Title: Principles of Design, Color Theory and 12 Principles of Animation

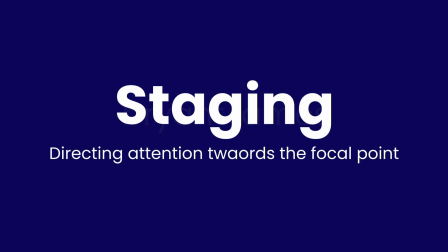The ninth principle of animation is staging,
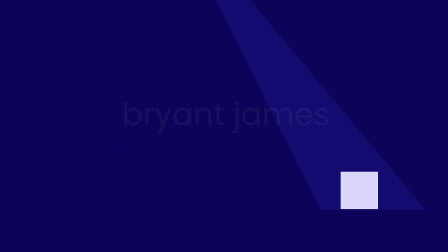which focuses on directing the audience's attention to the most important elements in a scene.
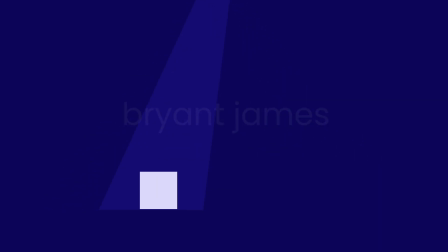It's all about composition, ensuring that viewers know where to look and can easily understand what's happening. The 10th principle involves two distinct animation techniques: straight ahead action and pose to pose.
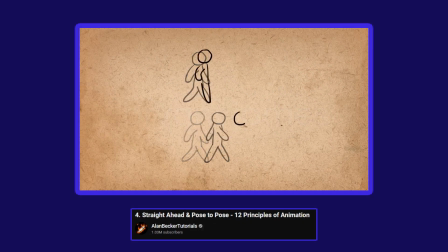I will now go over this, but you don't need to worry about this principle too much at this time,
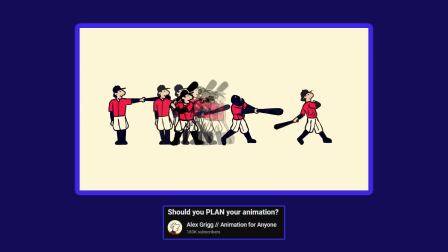as this is for animators who want to draw frame by frame action.
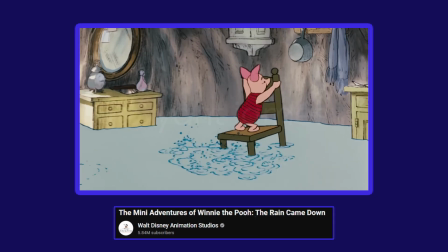As we are focusing on creating animations using assets in After Effects,
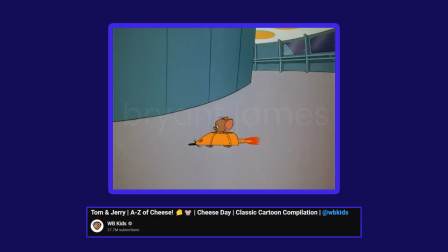we will not need to do any frame by frame drawing that requires this.
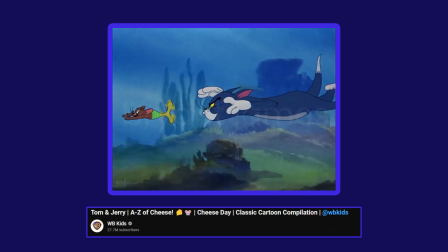It's still good to know this principle,
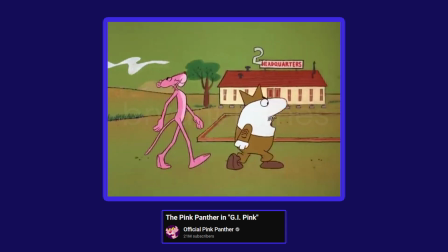as you may want to add frame by frame work into your portfolio further down the line if it interests you.
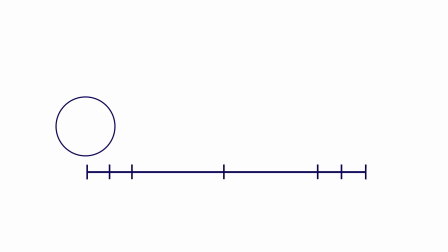Straight ahead action involves drawing each frame sequentially from start to finish, allowing for fluid, spontaneous animation.
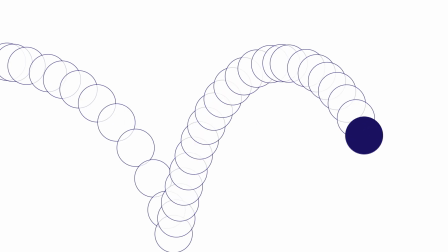This approach is great for fast-paced or chaotic scenes where continuity is key.
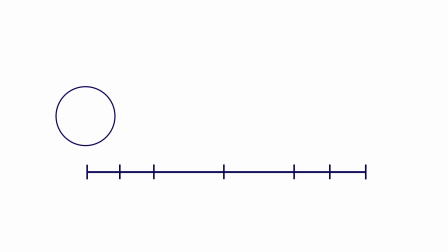Pose to pose, on the other hand, starts with drawing the beginning and end keyframes, then drawing the middle and continuing to fill in the frames in between. This technique is better suited for dramatic or emotional scenes where
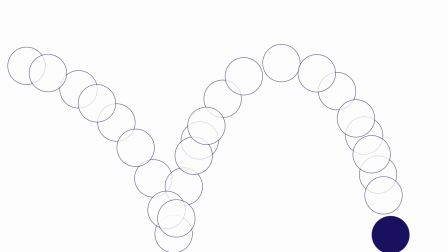capturing the essence of an idea is more important than maintaining a fluid flow.
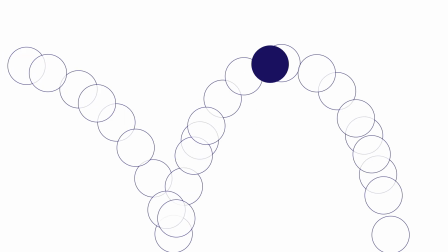Pose to pose allows for more precise control over timing and choreography.
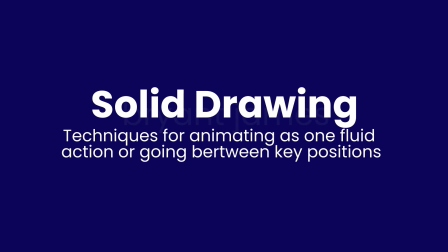The 11th principle is solid drawing, which is all about ensuring that animated forms appear to exist in a three-dimensional space,
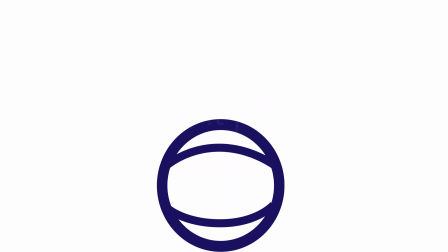even when presented in a two-dimensional medium. The 12th and final principle is appeal.
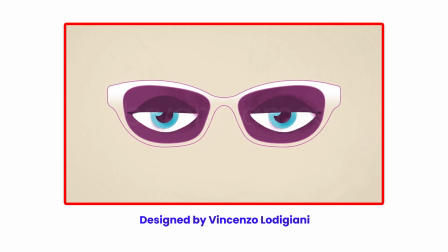This principle is about creating characters and scenes that are visually interesting and engaging to the audience.
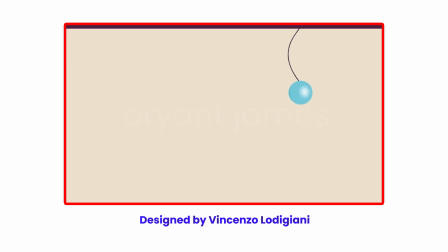It's about making animation compelling, whether through character design, personality, or unique visual elements.
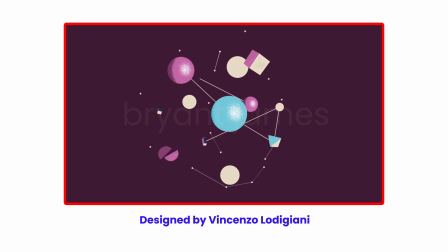Appeal is what makes viewers connect with characters and feel drawn into the story. And there you have it, the 12 principles of animation.
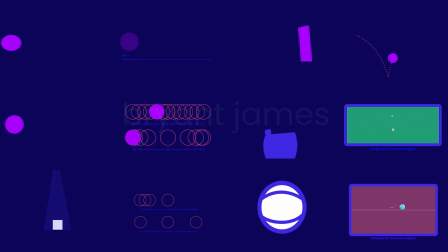By understanding and applying these guidelines, you can bring your animations to life with more depth, realism, and emotional impact.
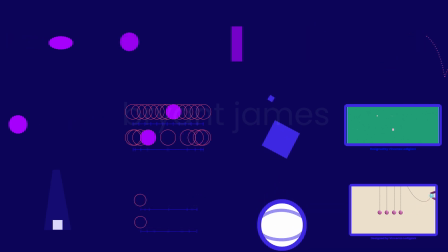Whether you're animating characters, text, or logos,
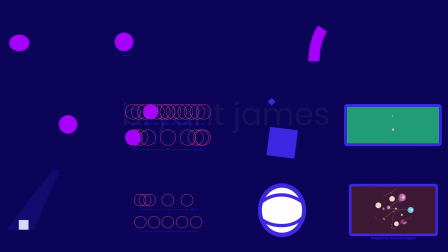these principles are the foundation of creating compelling and captivating animations. In the next chapters, we will be diving into the world of After Effects to learn how to create beautiful visuals and animations.